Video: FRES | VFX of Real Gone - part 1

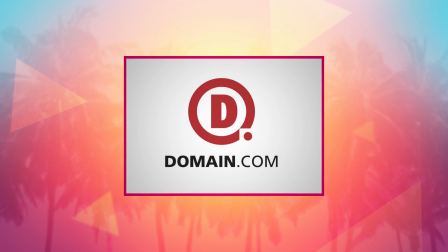Today's episode is brought to you by Domain.com. Welcome back to the behind the scenes of Real Gone. I'm Seth Worley, and today we're talking about visual effects.
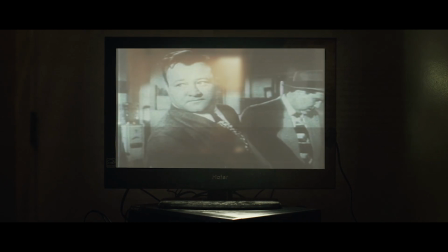We'll just go in narrative order, starting with the screen replacement on the TV in the apartment. Now, most screen replacements can be pretty straightforward, but also surprisingly complex. A lot of people put green on the screen so they can just replace it with a key. I usually like to shoot it with a blank screen,
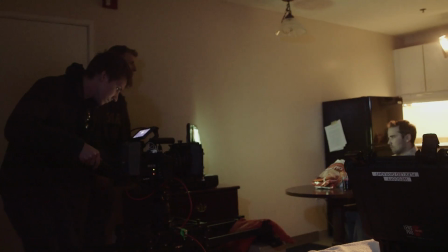but with enough lighting where I can still get the texture that's on that screen. We chose to shoot the TV with the Flex LED light we got from Lens Pro to Go.
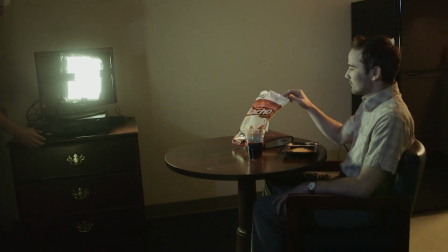We stuck it to the front of the screen so that we created this natural glow and flare around the edges of the screen.
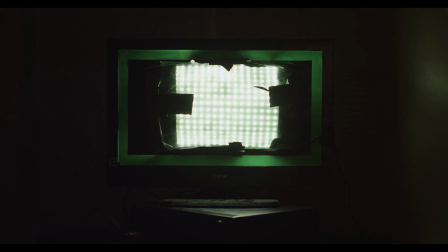We also put green tape around the edges of the screen so I'd be able to tell where the edges were in post. Once I brought the shot into After Effects, I dropped the black solid onto the screen.
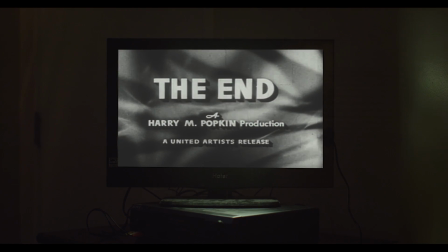Then I dropped the old movie on top of that, stretching it from its original 4:3 aspect ratio to the screen's 16:9 ratio, further cementing the depression of the film, because there really is something depressing about watching a standard definition broadcast on a high definition screen.
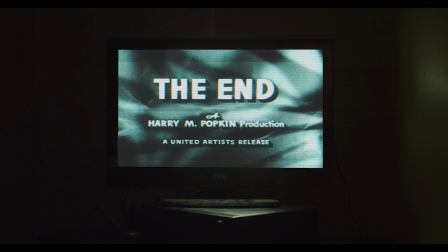Next, I dropped Holomatrix onto the screen footage to give it a little more digitaliness. This is a really fantastic and powerful plugin that's within Red Giant Universe,
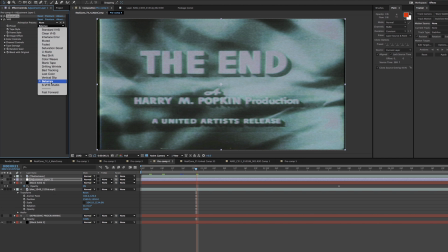as is VHS, an equally fantastic plugin also in Red Giant Universe. I dropped that on next to wash out all the color and give it even more analog-y blandness. These are all words: digitaliness, analog-y, and blandness. I think blandness might actually be one. After that, I needed to add a reflection to the screen.
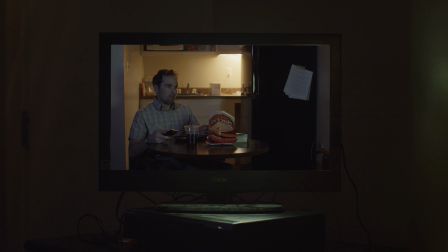So I actually took a shot from earlier in the scene, our wide master, flipped it horizontally, added some blur, added a 2-color gradient to simulate some glare.
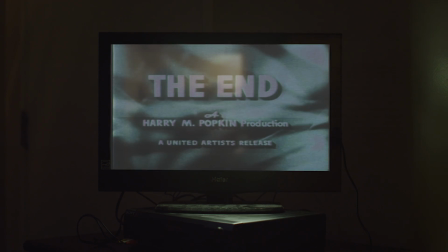Then after fine-tuning the curves, the opacity, and the blend mode, I had my shot. Having that natural glow coming from that LED on the screen really helped sell the look and the effect.
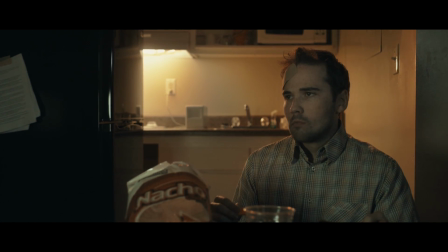Better make it dead on arrival.
Okay, so later in the hanging scene, when the light pole breaks, we shot a stationary plate of the light just sitting there with no rope attached, because we all know how that went.
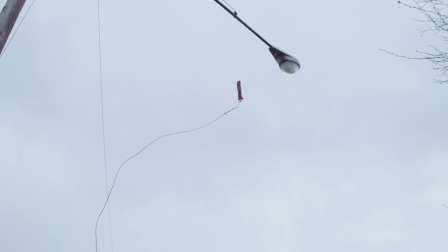So in After Effects, I took that plate and I duplicated it several times, so I could cut it up into several controllable layers.
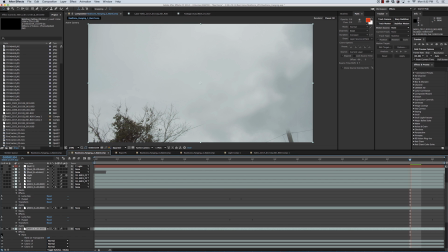One layer would be my clean plate, where I painted out the light pole and everything attached to it. One would be the pole by itself with nothing attached to it, which I cut out using standard masking tools.
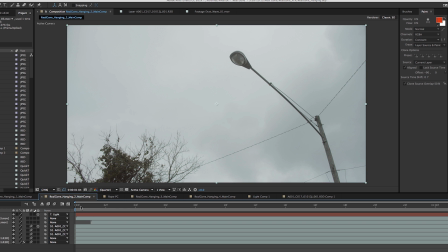One would be the light. 2 would be the reinforcement poles holding the light onto the pole. And then 2 would be the wires running from either side of the pole. After adjusting all their anchor points to the right spaces,
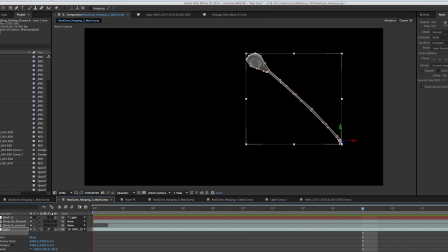I spent about half a day manually keyframing and animating the scene until I had something I was really happy with that felt naturalistic.
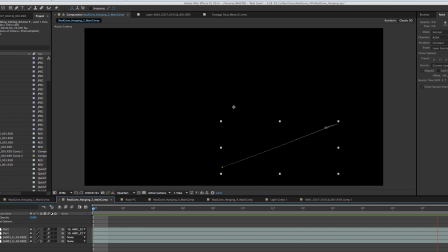The 2 things that sell the shot for me are the wires. I used the puppet tool to cause those wires to stretch as the pole rocks back and forth. And then the 2 reinforcement poles holding the light onto the pole. Having those snap at slightly separate times after they're stretched and buckled really helps sell the effect visually.
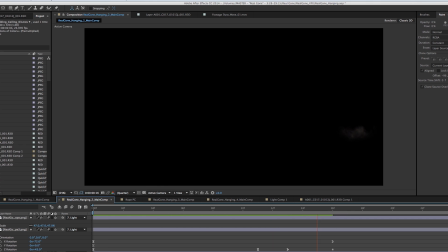Lastly, I added a little dust burst from Video Copilot's Action Essentials 2.
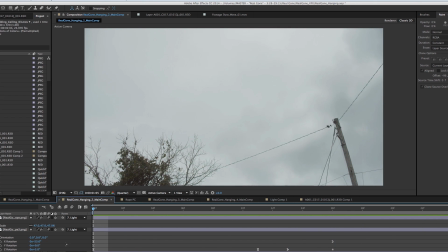For all intents and purposes, it's actually a fairly simple, straightforward effect shot, unlike the shot after it,
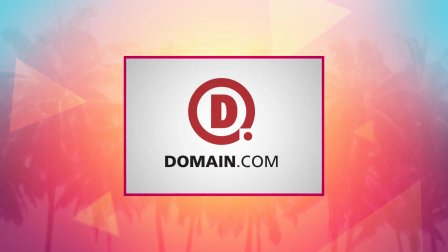which was about 5 times more complicated, as you'll see after Ryan pays some bills. You know, I love me some Domain.com and use them to register all my domains, but now they've got some .club goodness, which got me thinking of some fun stuff that we could do with you guys coming here pretty soon, but we'll talk about that a little later. For now, here's what you should know about .club.
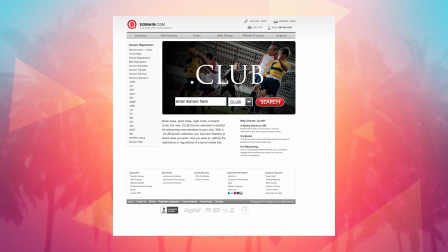.club is universal and understood globally.
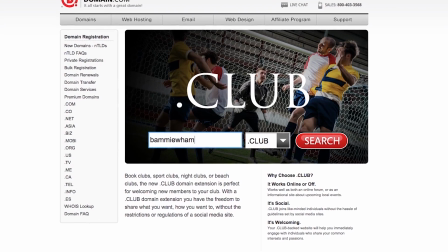It is perfect if you're building a new business site or naming your film startup, because if you think about it, any business or new idea really is a club. The internet is all about community, collaboration, which makes .club perfect. Go to domain.com/club to register your .club domain. They're only $9.99 a year, and thousands of great options are still available. And of course, make sure you use the coupon code FilmRiot to save 25%. It'll get you them money savings and let them know that you heard it from us, which helps us keep the show going. So when you think domain names, think domain.com.
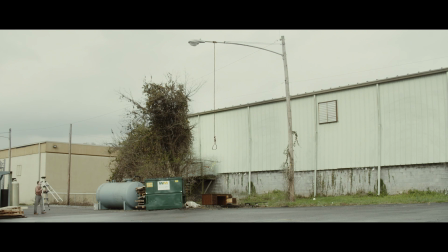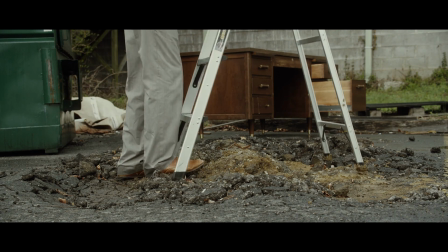So for the final shot of the hanging sequence, we thought it'd be hilarious to obscure most of the action somehow and let most of the comedy play out in the sound, which was mostly Darren screaming.